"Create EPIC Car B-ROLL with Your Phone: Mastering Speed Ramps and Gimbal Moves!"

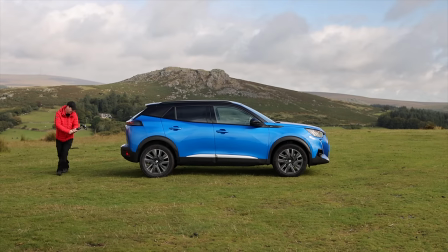Let's start with pan follow mode. Now in this mode the camera pans as you turn so great for an orbit shot like this one here.
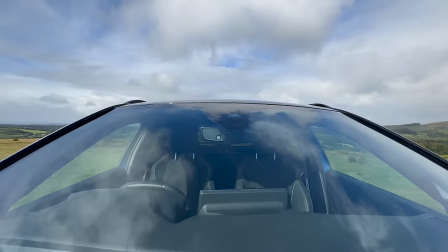Now lock mode will lock the direction of your camera and it will not move and this comes in really useful for push forward or pullback shots.
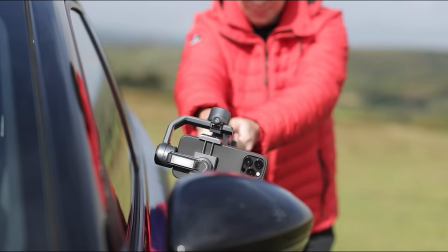Vortex mode. In this mode, you'll be able to rotate your camera a full 360 degrees.
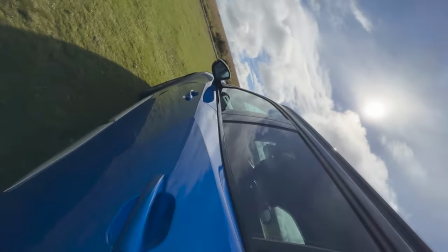And this is a great effect to add to your speed ramp sequences, especially when using them to transition from one clip to the next.
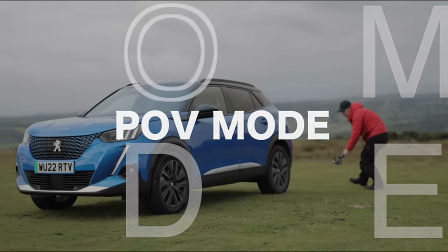POV. Now, POV is by far one of my favorite modes for these types of shots,
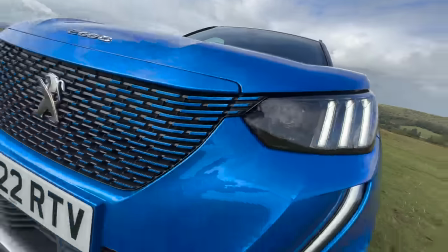as it allows full range of motion on all three axes. and this creates a much more immersive experience for the audience,
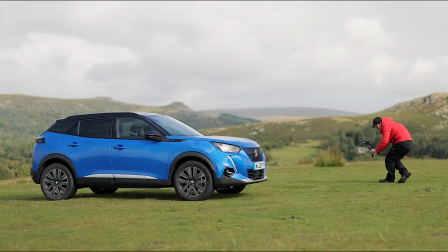allowing you to capture shots that look like this. Editing and sound effects. Now, this is where the magic happens and is the key to a successful speed ramp sequence.
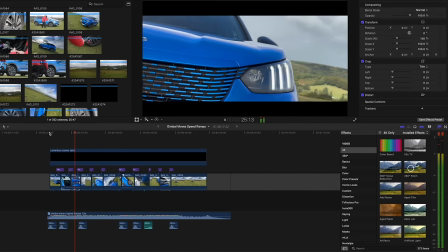Let me give you a very basic formula for editing your footage that creates a seamless transition between each clip.
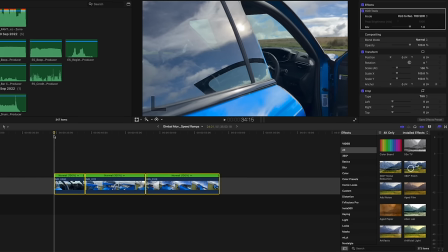Now, we have three clips on the timeline.
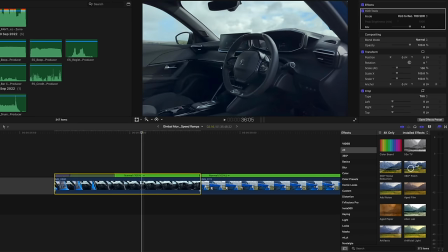I'm going to speed ramp into the first clip, Play it at real time in the middle and then speed ramp out of it I'm then going to repeat that
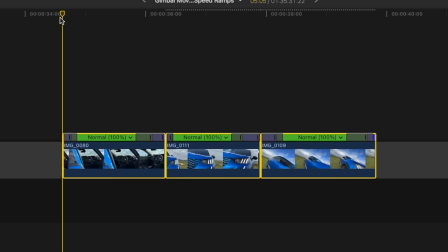exact same process for the next two clips We now have a short sequence that speed ramps in and out of each clip This creates
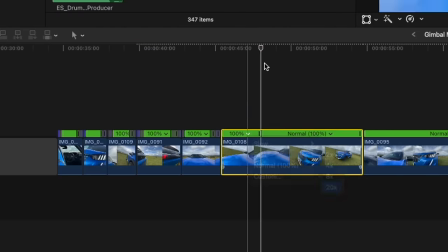a nice smooth transition between each shot and we could just keep going with this Applying it to as many clips as we like also adding sound effects
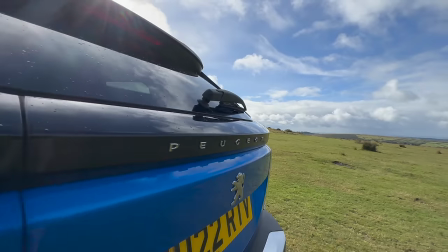is really going to help bring this footage to life Experiment with whoosh sound effects or anything you think might work with your shots I will put
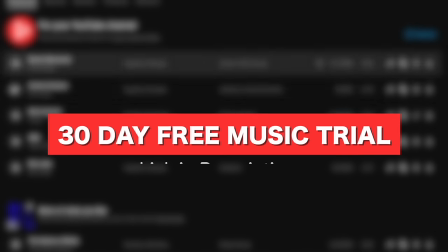a link to a free music and sound effects trial in the description below.
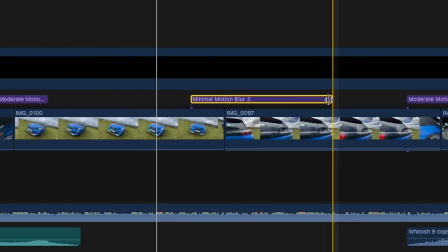Also, if you really want to add a bit of extra spice to your edits, then try adding motion blur to your speed ramps.
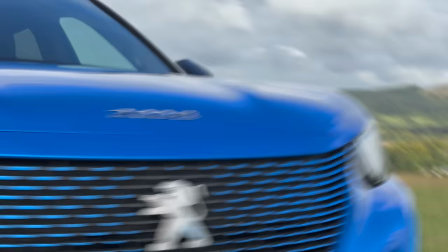This will blur the shot slightly, make it feel more fluid and help emphasize the movement. So that is how you add speed ramps to your gimbal moves. If you'd like to learn more about smartphone filmmaking and gimbal moves, then I have plenty more videos on this channel.
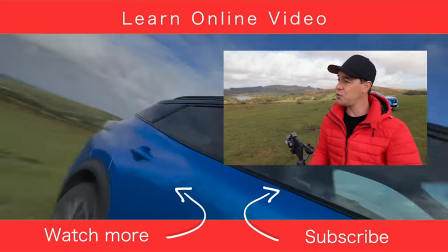I highly recommend checking out this one here, which will teach you eight creative transitions.
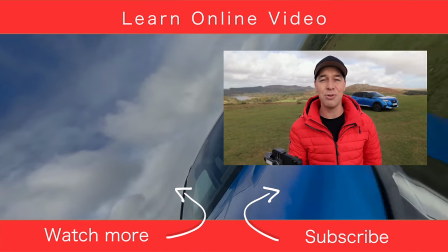Thanks for watching, and I will see you in the next one.